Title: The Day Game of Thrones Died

This video is brought to you by Verve.
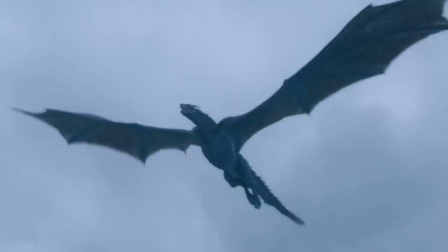0:08 After eight seasons and 73 episodes,
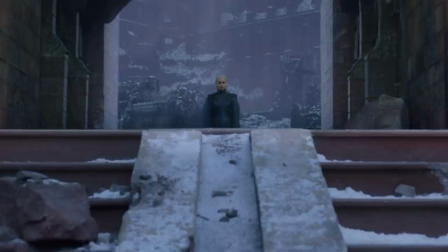0:11 Game of Thrones finally came to an end on May 19th, 2019, with the final episode, The Iron Throne.
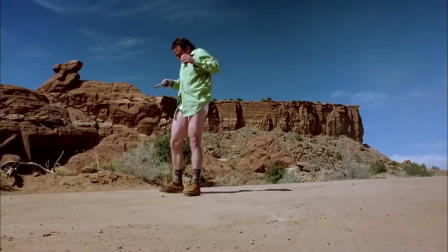0:18 In the day and age of binge-watching, Game of Thrones felt like the last popular example of appointment television since Breaking Bad went off the air in 2013,
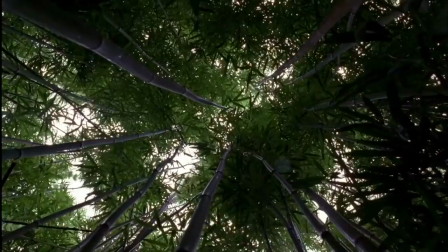0:25 and the last popular example of a show shrouded in mystery, twists and turns, and deep-seated mythology since Lost went off the air in 2010.
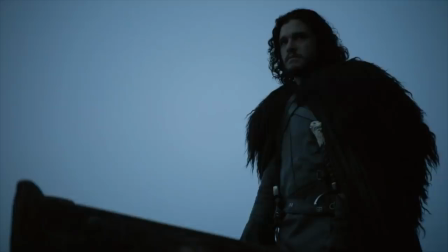0:35 Game of Thrones was admired for its terrific ensemble of characters, sharp dialogue, elaborate set pieces,
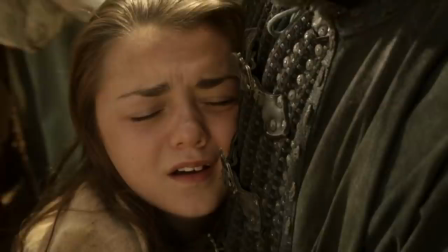0:41 action sequences, and the way it consistently defied story expectations, most notably at the end of season one, when the show killed off its protagonist in Ned Stark.
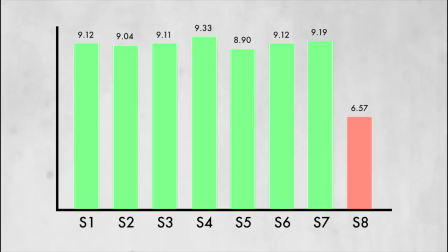0:49 Fan ratings on IMDb were consistently stellar throughout the run of the show until the final season,
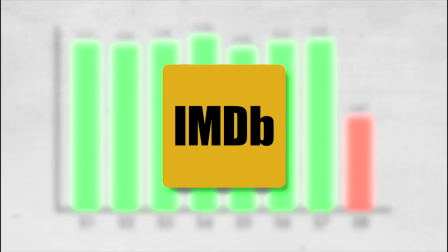0:55 with the final three episodes receiving by far the worst ratings of the entire series. Now, IMDb isn't the perfect rating system.
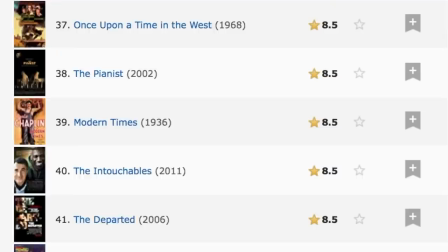1:03 Any list that has Avengers Endgame rated as the 17th best movie in film history, while Jaws is all the way down at 238, has issues.
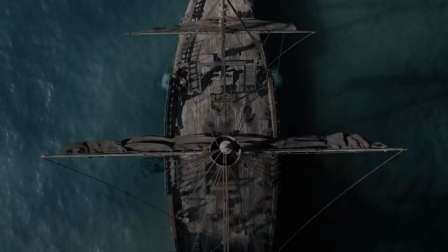1:11 But it still helps give an indication into general audience reception.
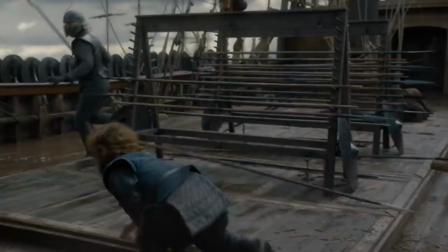1:14 The final few episodes were met with an outpouring of scathing reviews from fans who expected much more from their beloved show.
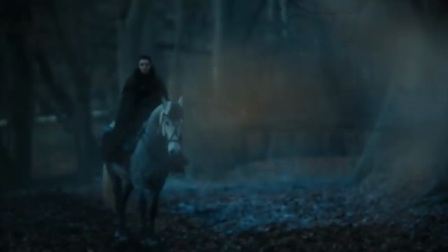1:21 A show many considered to be the best show of all time. So where exactly did Game of Thrones go wrong?
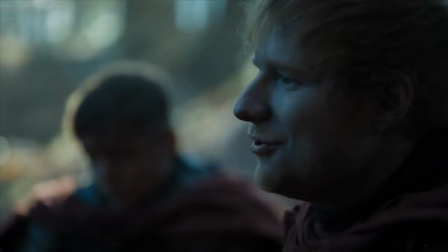1:26 Season seven was the first season that received considerable backlash for the show's creative decisions.
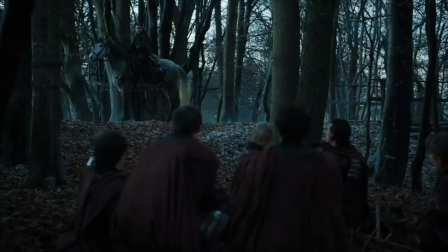1:32 Ed Sheeran's cameo was met with a collective cringe.
It's a pretty song.
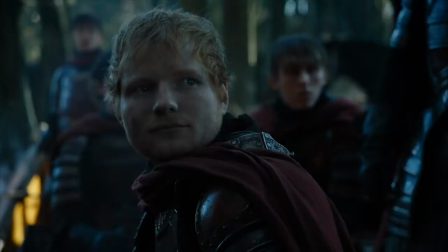1:37 I've never heard it before. It's a new one.
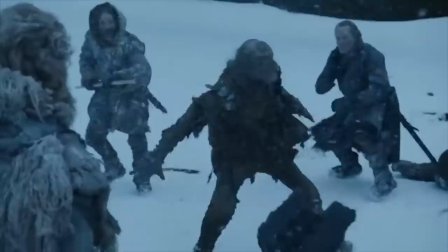1:39 Character decisions like Jon Snow's plan to venture out beyond the wall in order to capture a single White Walker seemed idiotic and implausible.
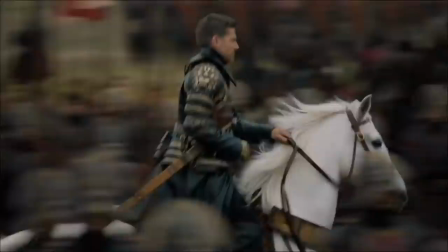1:47 And the show began to severely alter the pace of characters across the space of
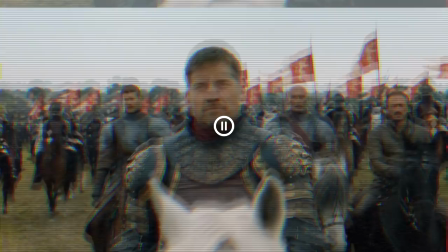1:52 Westeros with some characters traveling seemingly thousands of miles in a single episode.
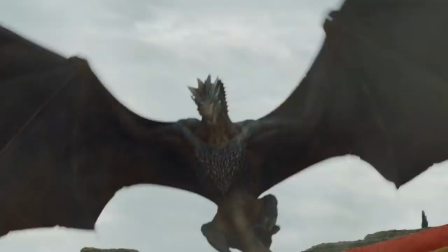1:57 But I'll come back to this issue later. In my opinion, all of those issues were forgivable and didn't detract from what was another fantastic season.
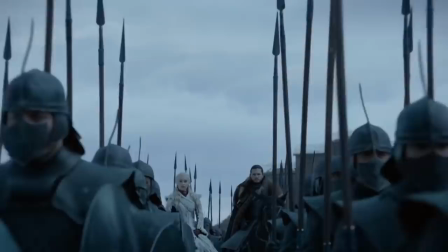2:04 The real problems began to stack up in season 8. It was a season plagued with both minor annoyances and major issues.
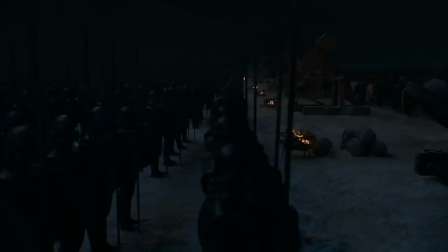2:12 Minor annoyances like cups and plastic bottles being left visible within the frame and the dim lighting that shrouded the season's third episode,
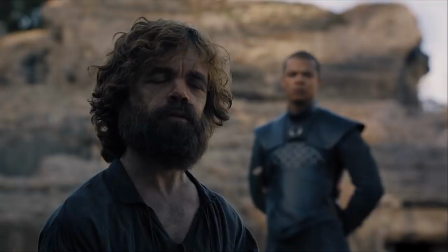2:20 The Long Night, in almost perpetual darkness. Now, maybe to you, these aren't minor annoyances.
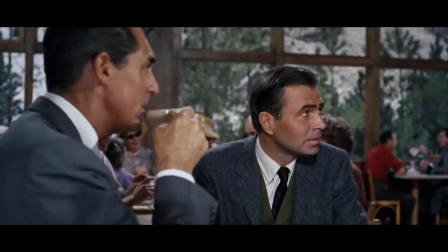2:25 You might think that they speak to the last season's overall lack of attention to detail. Here's why I think they're minor.
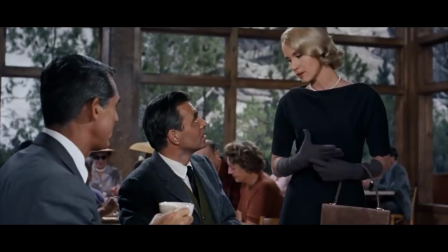2:31 Continuity and production mishaps happen all the time.
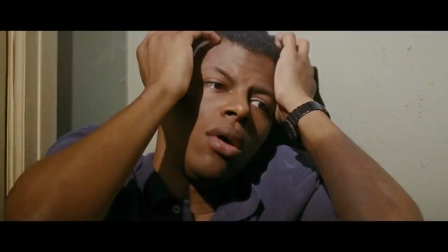2:34 Some that immediately come to mind are in North by Northwest, where the child extra preemptively closes his ears before the gunshot even goes off,
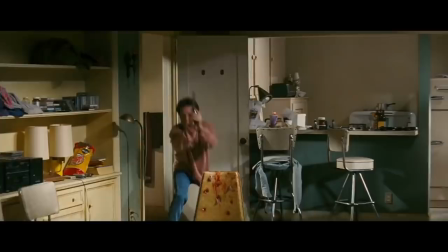2:41 and in Pulp Fiction, where the bullet holes are clearly visible in the wall behind Jules and Vincent before the gun is even fired.
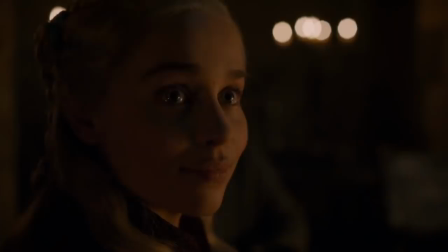2:48 Mistakes happen. It's all part of the suspension of disbelief that audiences must undertake when watching a story.
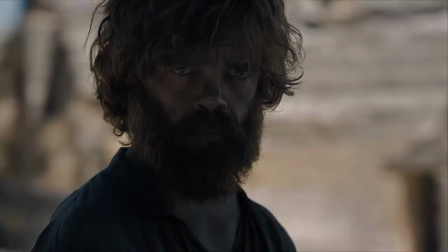2:54 Plus, simple mistakes like the cup and plastic bottle are easy fixes. Since those two episodes premiered, they've both already been digitally removed.
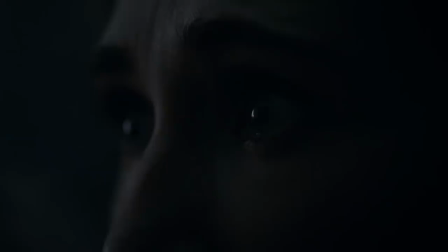3:02 As for the dim lighting in the episode A Long Night, I'd argue that dim lighting was exactly what cinematographer Fabian Wagner was trying to achieve.
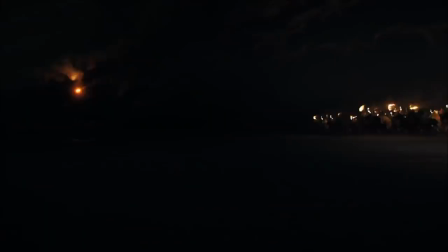3:11 It added to the themes and aesthetic of the episode. Good and evil, light and dark, fire and ice.
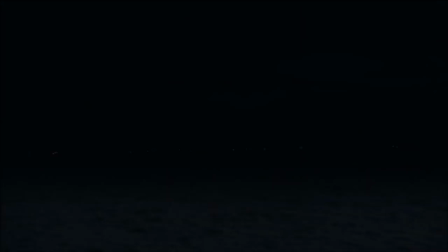3:17 Darkness was beautifully harnessed to help tell the story. It was the Dothraki's torches being snuffed out that signaled the ominous threat of the approaching White Walkers. And the icy windstorm that made it difficult to see also helped us sympathize with Jon and Daenerys, as their vision was purposefully obstructed by the enemy.
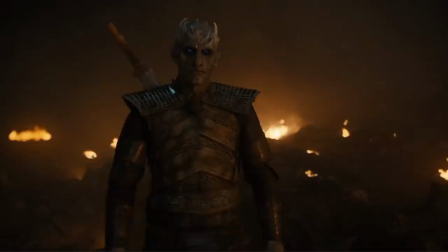3:33 Personally, I didn't have an issue with the lighting because I watched the episode on my TV at night with all the lights off.
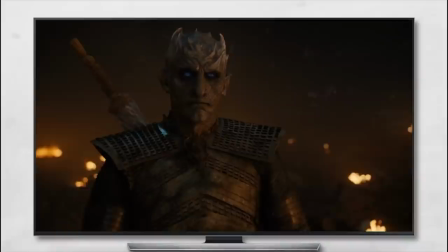3:39 It's hard to cater to an audience that watches content on such a wide variety of platforms, like televisions, computers, cell phones, and can choose to watch said content anywhere at any time.
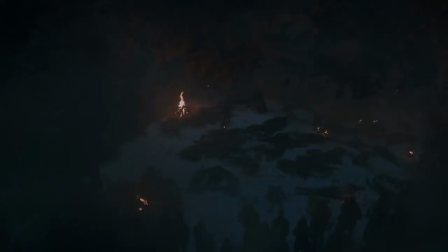3:50 Allowing cinematographers to make creative choices that fit their vision and help tell the story is worth it.
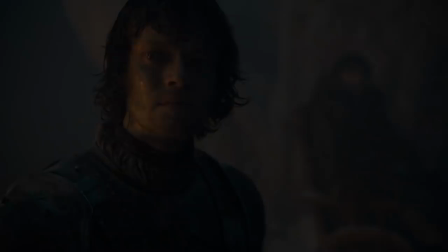3:56 Otherwise, cinematography will be reduced to the blandest, lowest common denominator. When you're trying to watch something you care about, put yourself in the best position to succeed.
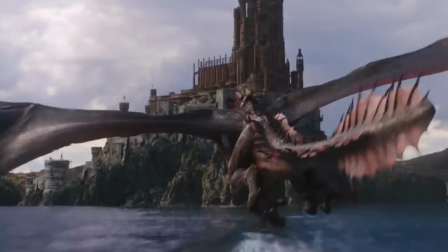4:05 This has been your Elk Tip of the Day.
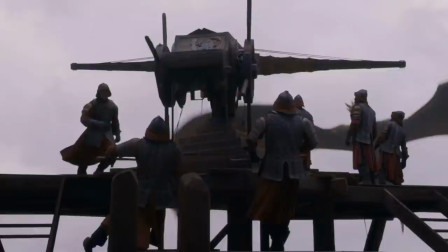4:08 The major issues of the final season boil down to two main elements, pacing and character arcs.
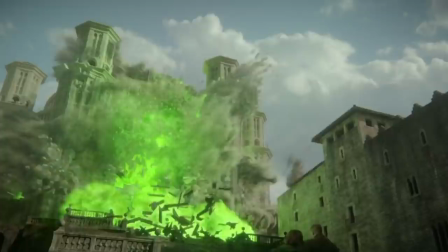4:13 And these two major issues were never more apparent than on May 12th, 2019, in the episode The Bells. The day, I believe, Game of Thrones died. First, pacing.
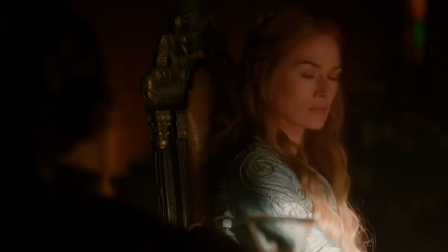4:25 Game of Thrones was a show known for its big action sequences, but at its heart, it was a show about conversations.
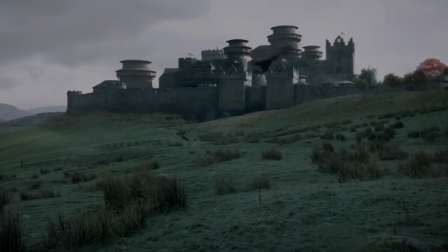4:32 Two people in a room, and how the power of words can be wielded to form alliances, and start wars.
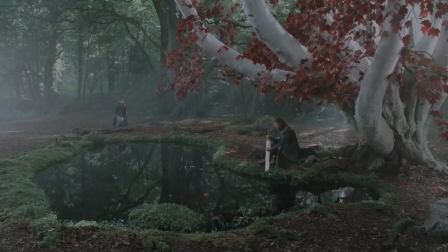4:38 It was the definition of slow-burn storytelling.
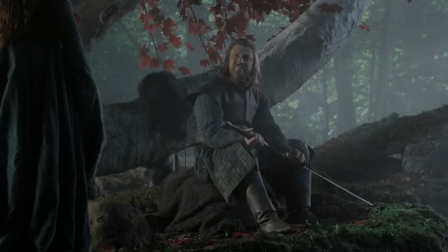4:41 Over the course of a season, or even multiple seasons, the chess pieces were slowly and deliberately moved in their proper places so they could take action.
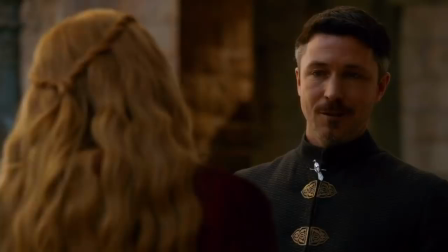4:49 And it was in these scenes that the show was able to effectively build up the characters while simultaneously feeding the story.
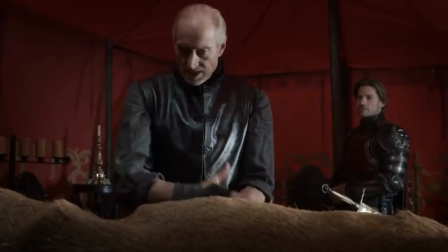4:56 We were given character relations, motivations, and exposition.
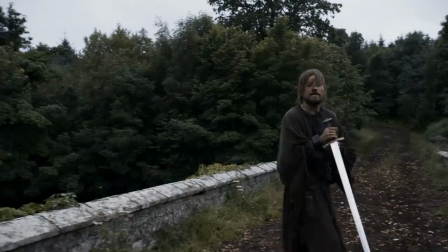5:00 And by giving the audience this information, to big moments of action carried more weight because we cared about the characters involved.
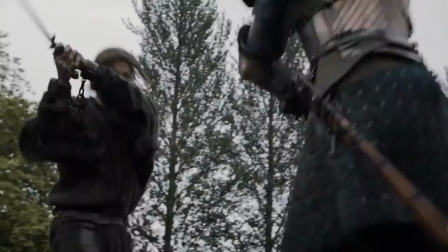5:07 We knew why characters were doing what they were doing and what was at stake. It was this methodical pace that made Game of Thrones stand apart.
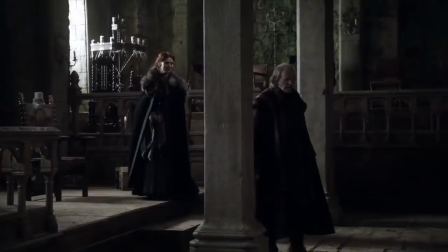5:15 For example, in Season 1,
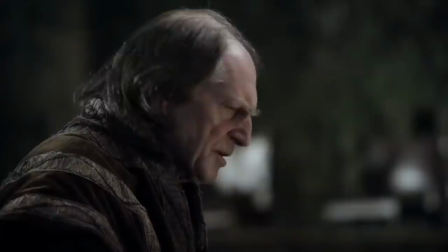5:17 there's a whole storyline involving Catelyn Stark having to negotiate safe passage for Robb's army across the Trident at the Green Fork from Walder Frey.
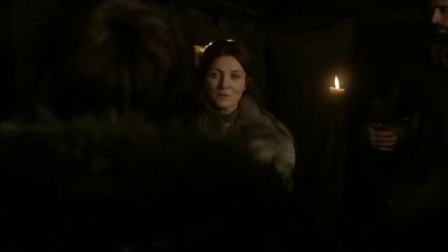5:25 It was this attention to detail that made the show feel authentic. The creators didn't just wash over these details. every moment was earned, and the show was better for it.
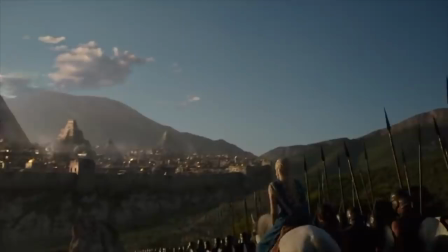5:33 In the first six seasons, movement across Westeros and Essos was slow and methodical.
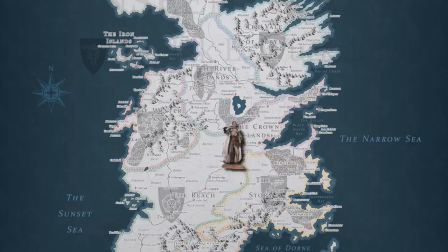5:38 But starting in Season 7, the pace was severely altered. Movement was blurred, and storylines were rushed.
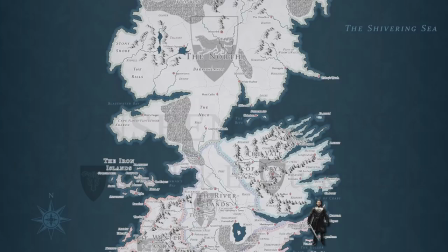5:45 Jaime Lannister was jumping around from King's Landing to Highgarden, while Jon Snow popped in between Winterfell and Dragonstone as if they were next-door neighbors.
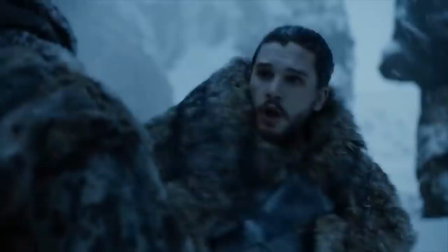5:53 And in the Season 7 episode Beyond the Wall, time and space was almost completely thrown out the window.
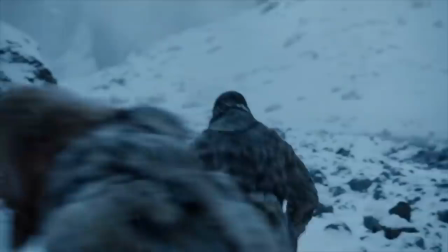5:58 When Jon and his fellow hunters realize that they're outmatched, Gendry runs all the way back to the wall,
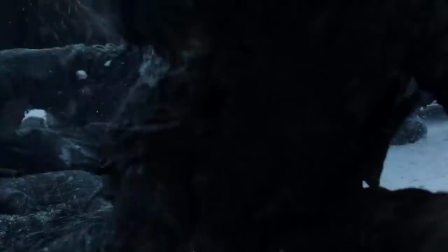6:04 sends a raven that flies halfway across Westeros to Dany and Dragonstone,
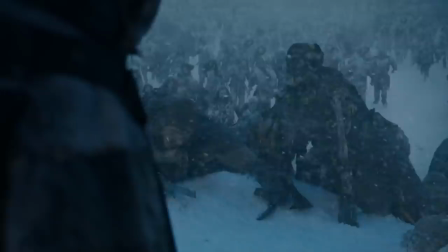6:08 who then hops on her dragon and flies all the way up to Jon beyond the wall in what appears to be a single
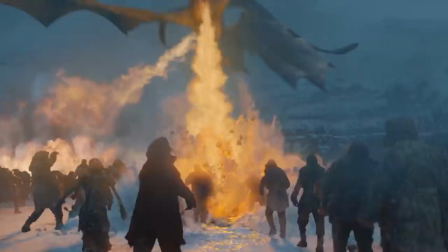6:14 night in the story, but only takes 17 minutes in the episode.
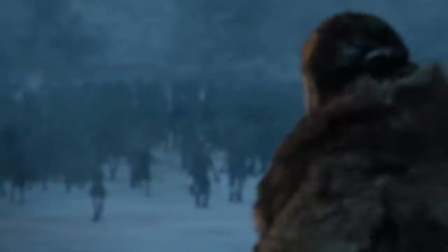6:17 I understand that this is a fantasy story and I already stated the importance of audiences suspension of disbelief earlier in this video,
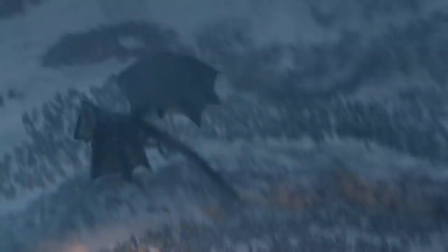6:24 but it's this inconsistency with the story's established pace over six years that feels jarring.
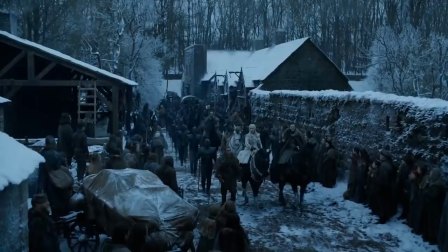6:30 And this pacing issue only got worse in Game of Thrones' final season.
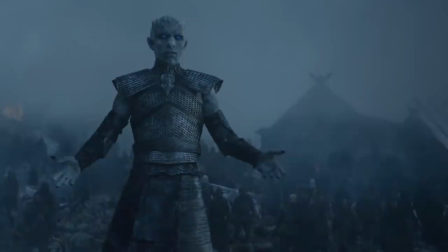6:34 Time and time again, Game of Thrones reminded the audience of the approaching danger of the Night King and the White Walkers.
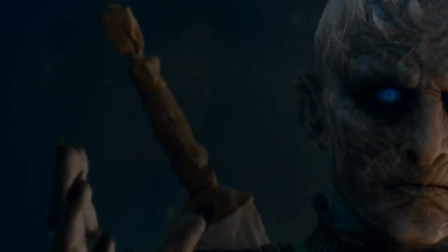6:40 It's their presence and threat that kicks off the very beginning of the entire series.
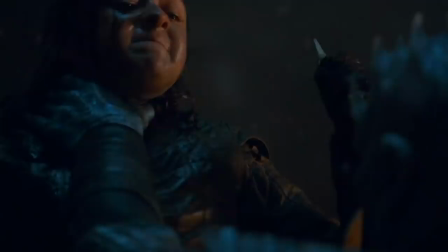6:45 The creators invested so much time throughout the series, building up this unstoppable force, but then in the episode The Long Night, they're defeated in a single episode.
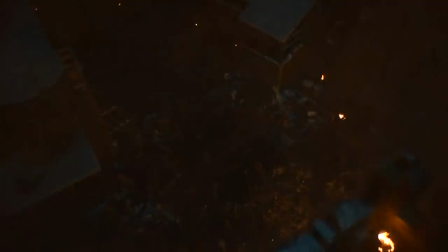6:53 And when it was all over, I couldn't help but feel a resounding meh.
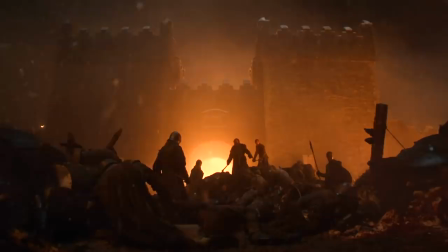6:57 Part of that might be because expectations had been built up to impossible levels after promising this battle for over seven seasons,
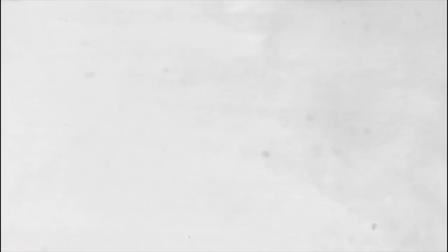7:03 but I think the biggest reason this battle felt underwhelming was because the stakes weren't clearly defined.
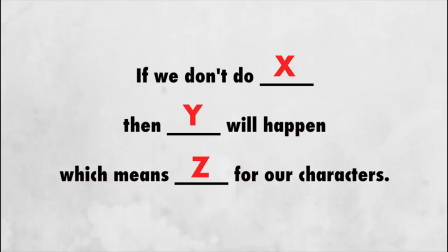7:09 There must be something at stake in order to create drama. If we don't do X, then Y will happen, which means Z for our characters.
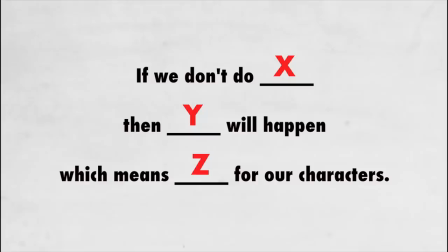7:17 Instantly, the audience has something to connect to and care about.
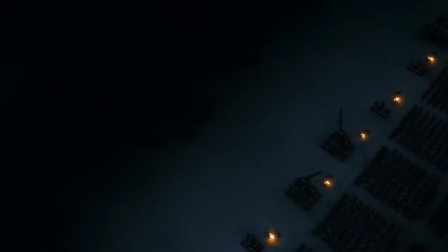7:20 In the episode, we're told if we don't fight to protect Bran, then the Night King will conquer the world, which means that our collective memory will be erased. First, the characters don't really explain any kind of real fighting strategy, so we're just watching people and monsters clash into each other.
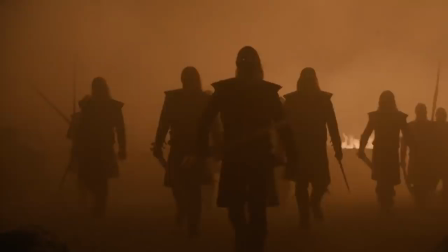7:35 And then the idea of the Night King conquering the world and erasing memory is far too vague and intangible.
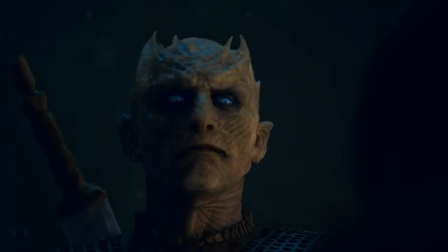7:41 I don't really even understand what it means or what that looks like, so it's difficult to put my finger on it and feel the weight of it.
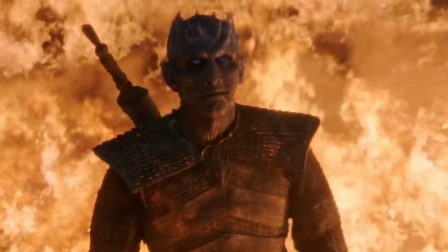7:48 Since this entire battle was rushed and crammed into a single episode, these important story beats weren't given the proper time for exploration and understanding.
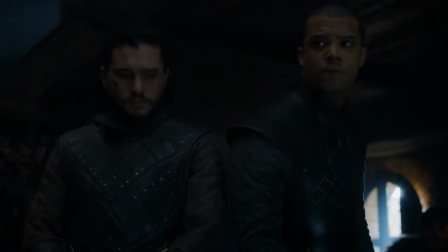7:56 Another way the quickened pace of the final season hurt Game of Thrones is that it robbed the audience of precious moments with the characters.
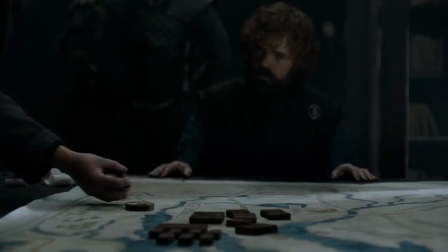8:02 We weren't able to understand how they felt about particular situations, which also meant that we lacked clarity for the motivations that led to their eventual actions.